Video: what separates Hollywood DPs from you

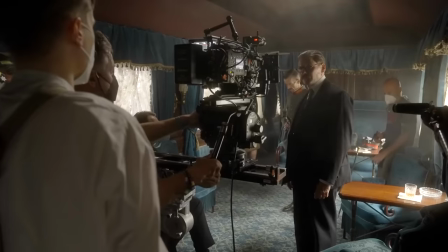[0:00]
Why is it when professional and Hollywood cinematographers pick up their camera, their work looks so much better than ours?
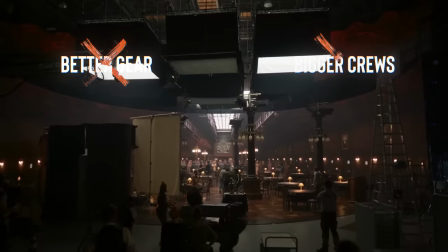[0:08]
Well, it's not just because they have better gear or bigger crews or bigger lighting packages, although those all do factor in.
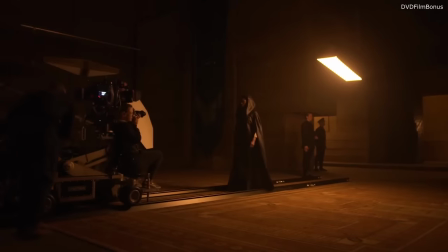[0:15]
There is one skill set that separates them from everyone else, and that's crafting the light motivation.
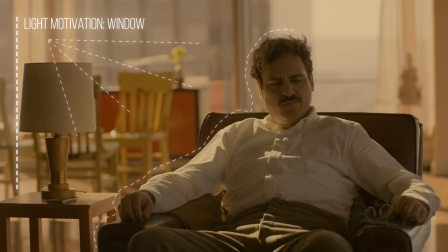[0:22]
This is the art of determining where light is naturally motivated in an environment and adding in your
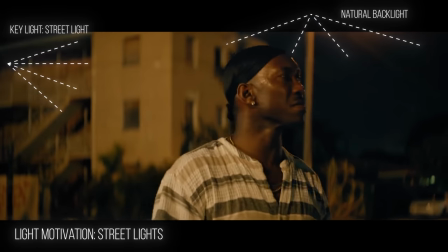[0:28]
own film lights or augmenting what's there so that it looks seamless and invisible to the viewer's eye. Good cinematographers can take a light and make it look good on someone.
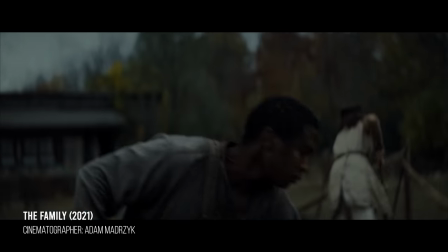[0:38]
But great cinematographers can take that same light, make the scene look beautiful as if there was no lights added at all.
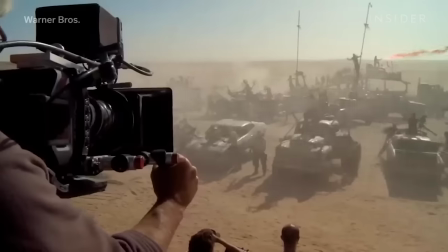[0:46]
This is the true artistry of great cinematographers is that when they pick up the camera and design their lighting setups and decide where to put their shot,
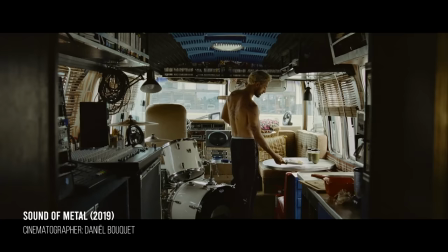[0:55]
It looks true, authentic, but still just has that little extra touch of something that helps us as an audience escape reality when we watch the films.
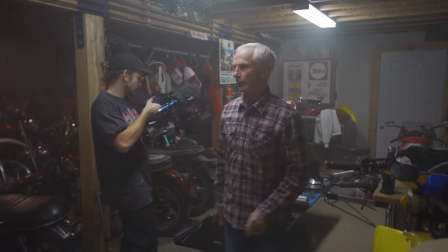[1:04]
In this video, I'm going to break down and help you design your shots so that they don't feel lit or sourcy, where it feels like there's a light directly in the scene.
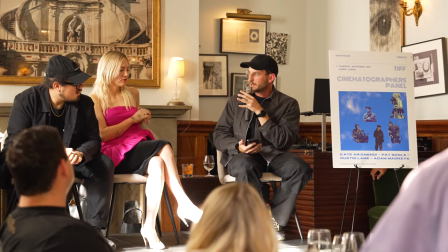[1:12]
I was motivated, no pun intended, to make this video because I was just on a panel yesterday.
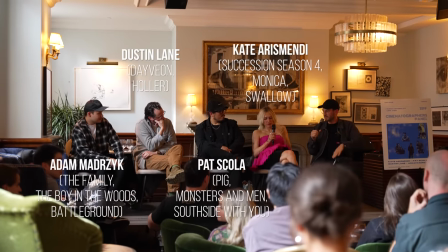[1:17]
I got to moderate with four incredible cinematographers who all had feature films playing at TIFF right now.
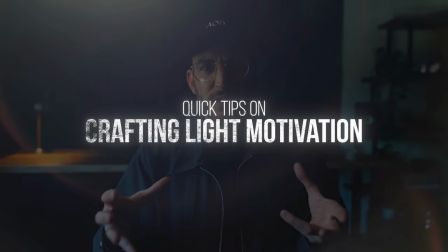[1:23]
Let's get into some quick tips here of crafting light motivation and where it comes from. And then I'm going to show some scenes and break that down. The four core tips I would say is where the light direction is coming from,
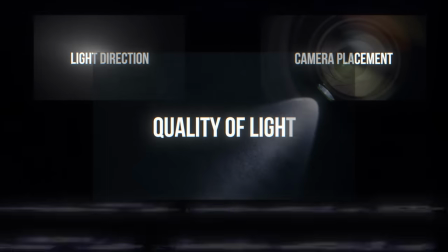[1:34]
where your camera placement is, what is the quality of the light, and what is the color temperature.
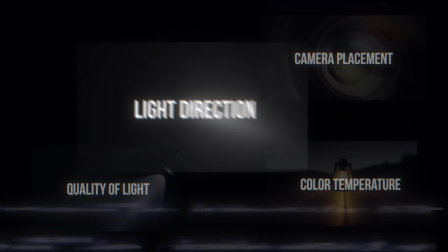[1:41]
So first, where is the light naturally coming from in your scene? In the case of this room, I have these windows here. Just pull my camera up here. See, I have these windows off to the side here.
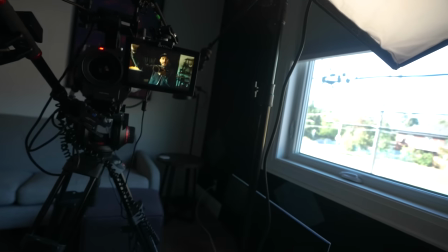[1:53]
That's why when I added one light in here, I'm naturally taking the same direction from where that light is already coming from, from the windows. This feels naturally motivated. I'll actually just turn the light off here. You can see this is what it looks like without the light. And then this is what it looks like with the light. But watching this video, this would have felt naturally motivated from the start because I've placed my light from the same general area of where this window's coming from. So you believe it could be window light.
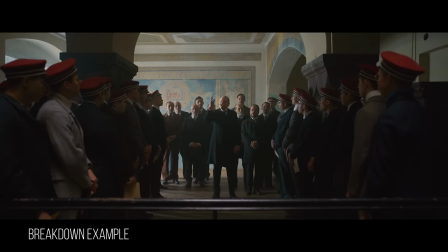[2:20]
You can see here in this shot from All Quiet on the Western Front, they've established with the pan in that there is this giant light source coming through what we believe is a window. Now, this could just be an 18K just off camera or actually a big light source punching through a window, but we believe it the way it's falling on their faces here. This is their main key side and it's a bit softer.
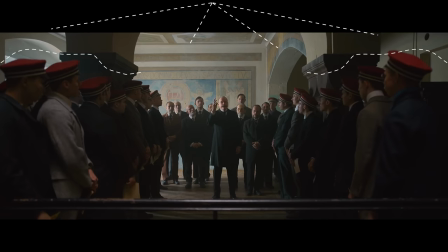[2:40]
And then our subjects in the foreground here have some sort of top lighting, which we get to see later on is actually a skylight.
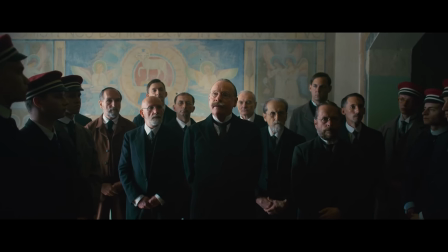[2:48]
All of the light that falls on our subject's face in the scene comes from directions that are believable. A cinematographer always considers where their light's coming from. Is it a natural direction? Because lights just don't appear on walls.
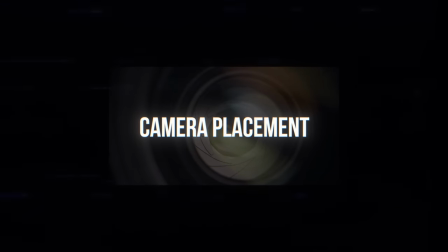[3:02]
And that's where the second point, camera direction, where you place your camera in the room will directly impact this.
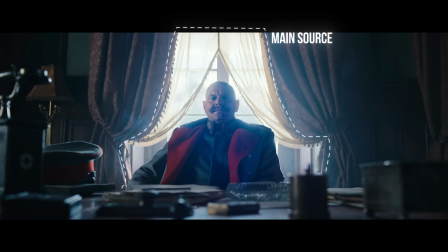[3:09]
Because if you're trying to add light to your person's face and your camera's pointing towards the main light source, you then have to add in more film lighting. And this is where things can start to look not as real.
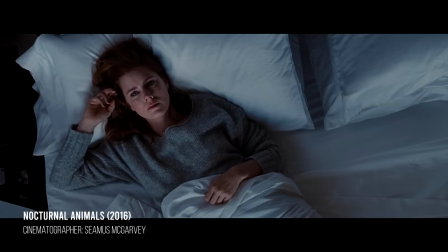[3:20]
When you place your camera down, you begin adding lights on your set, ask yourself, could there be a light source here?
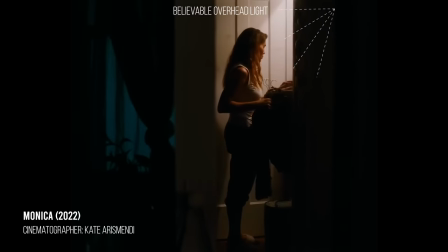[3:26]
In this home or space or environment, could there be a street light or an overhead ceiling light or a lamp to motivate this?
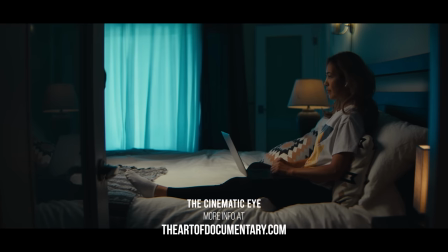[3:35]
We teach this in the Cinematic Eye, our course. You'll see us when we set up this nighttime bedroom scene. we're lighting our subject's face
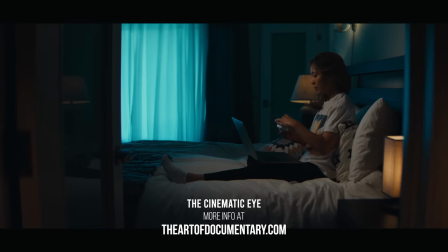[3:42]
using lamps and making it seem as if it was some ambient light coming in through the windows.
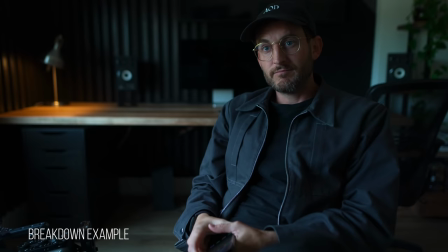[3:47]
A cinematographer should be considering where they place their camera in the room because this will determine where the lights come from. As we've established here there's a window off to the side we can see the daylight spilling on the ground so we believe that this light source on my face is true even though I'm adding a little light extra to it.
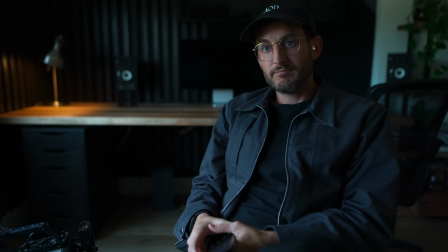[4:03]
Now if we're to suddenly add a light to the far side my fill side that's a bit too bright it becomes unbelievable.
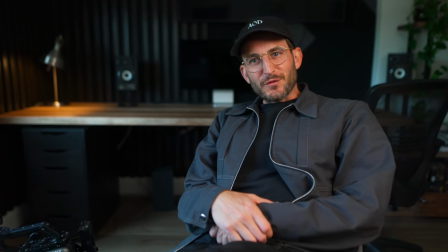[4:11]
Here we are. This now feels lit. This feels like some sort of cheap documentary shot. We no longer believe it. Of course, if this was a documentary and we wanted just to have lots of light everywhere, it's appropriate. But if you're doing a scripted film, this suddenly feels fake. Same goes if we place me in front of this window here.
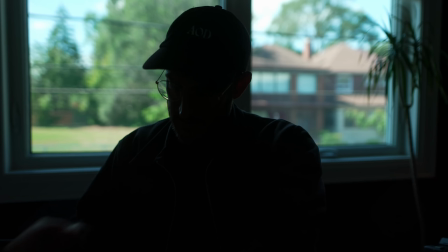[4:27]
I'm silhouetted and I'm dark. This is naturally what it would look like. Now we could add a little bit of fill light to make this more believable.
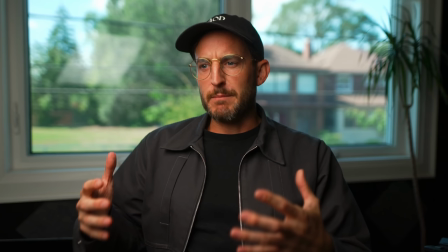[4:35]
But if we suddenly punch a ton of light onto my face, let's get a better frame here. Stop talking Mark.
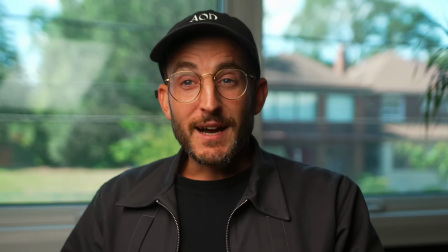[4:41]
There we go. Great frame.
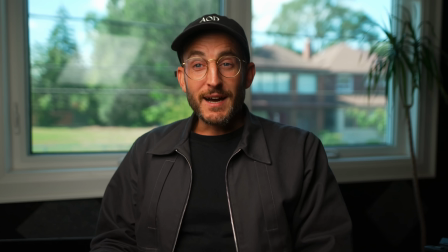[4:43]
This works for a documentary in our interview, but again, for scripted, if we're trying to make it feel believable, I mean, heck, we can even see the reflection here of the light. You have to think, where would this light source be coming? Is this an overhead light? Maybe we could get away with this as being believable, but it really starts to feel lit.
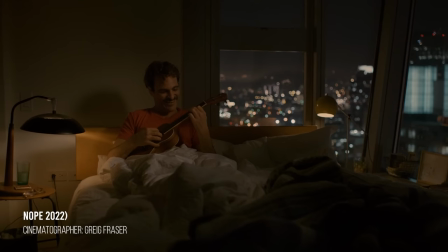[4:59]
Knowing where to place your camera and then what adds to light around that will help you make the scene feel more realistic. The next is quality of light. What is the type of light falling on your subject from that natural direction?
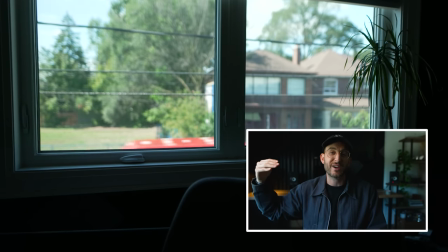[5:14]
So what I mean is with these windows here, this is indirect light. So it's going to be soft bounce light. That's why I'm using a soft box. But had it been direct sunlight, this is where you want a hard light.
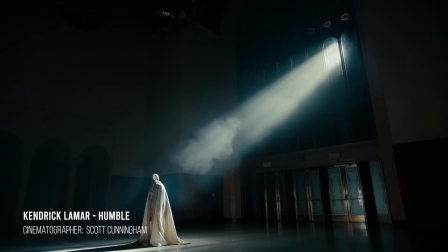[5:26]
This is where the light isn't as soft. It's going to give more defined features in a harder edge light.
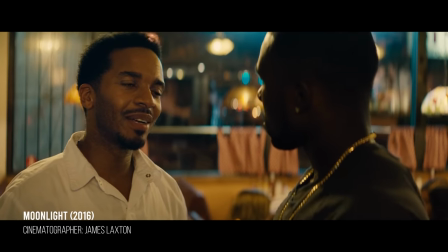[5:31]
There wouldn't be as much diffusion reaching me. So when you're adding lights into a scene, you have to determine what quality of light would naturally be coming from that.
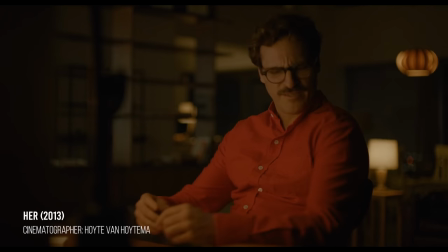[5:40]
If it's a lamp, it's going to be softer.
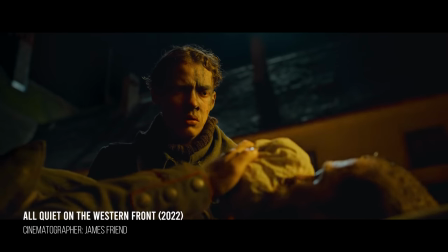[5:42]
But if it's just a bare bulb on the ceiling or in some just ugly household pot lighting, that will be harder.
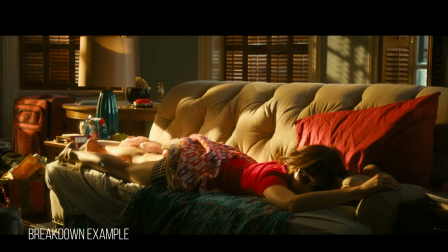[5:50]
That will be a more defined edge. So this is direct sunlight here. That's why it's so hard and you're seeing really sharp shadows being cast. That's what happens with hard lighting. We can believe that this is sunlight coming through the window, even though, again, it's probably a film light.
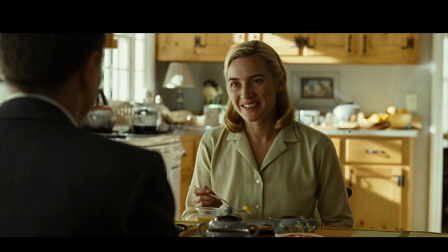[6:04]
This shot from Revolutionary Road has a mixed quality of light. We have the hard sunlight in the background here casting really sharp shadows. But then on our lead actress's face, Kate Winslet, I believe, we have soft light hitting her. We might be able to believe that this is soft if we have a wide shot to see some shears or curtains there casting that softer light,
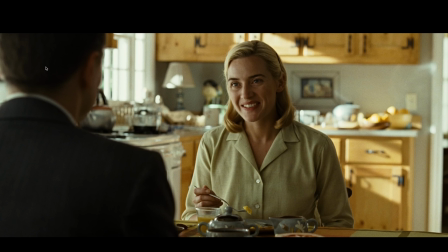[6:24]
diffusing it before it hits her face. Or perhaps we believe that this is maybe bouncing off something in the room.
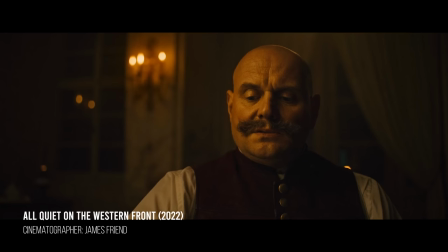[6:29]
If you're not considering the quality of light reaching your subject's face or the background,
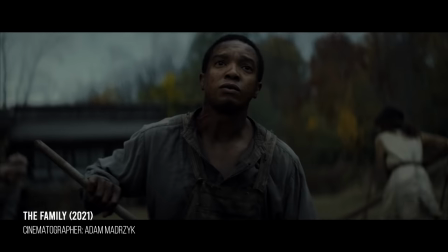[6:34]
things will start to feel a little less realistic because in everyday light, light isn't always all soft or all hard.
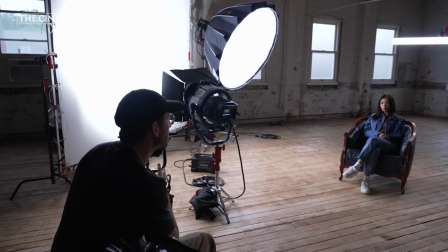[6:43]
And if you don't know how to shape lighting, we can help you with this. We have a whole cinematography course.
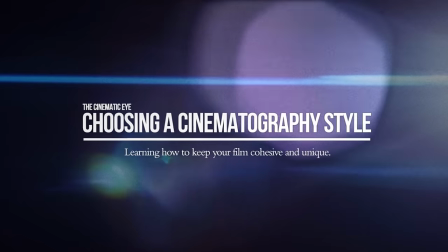[6:49]
It's over 60 videos. I'm telling you about it right now because we are about to close the doors at the end of this week.
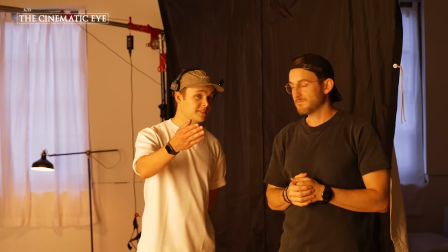[6:54]
We only open the doors to our film academy, the art of documentary twice a year. Cinematography course includes a huge variety of instructors, including people like Adam Madzrick, who you saw on that panel,
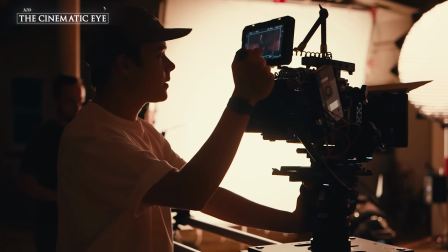[7:06]
going into the depths of cinematography, but also giving you a foundational base of how to do things like expose your image, the difference between hard and soft lighting like I'm talking, but then we get into the depths of actually how to shape your lighting,
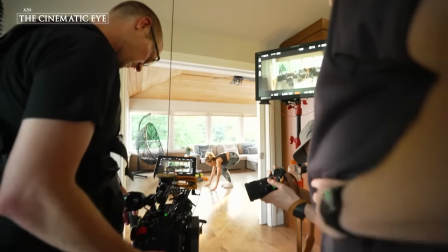[7:18]
how to add things to the scene to break up that hard lighting so that it still feels natural.
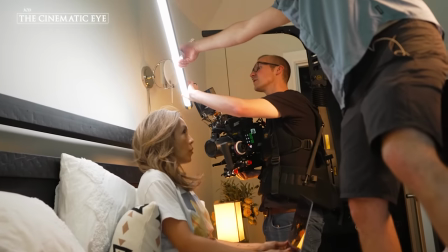[7:23]
We want you to have the cinematic eye.
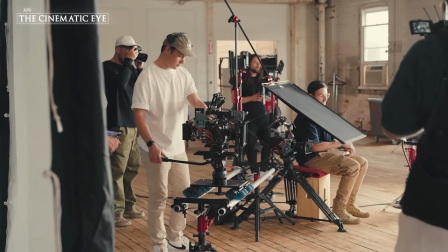[7:26]
This is being able to look into a room and know where to place your camera how to shape the light and how to tell the best story possible jump in now i put a link down at the bottom the early bird sale is over but i have included an extra 10 discount code if you want to jump in and get one of our bundles as well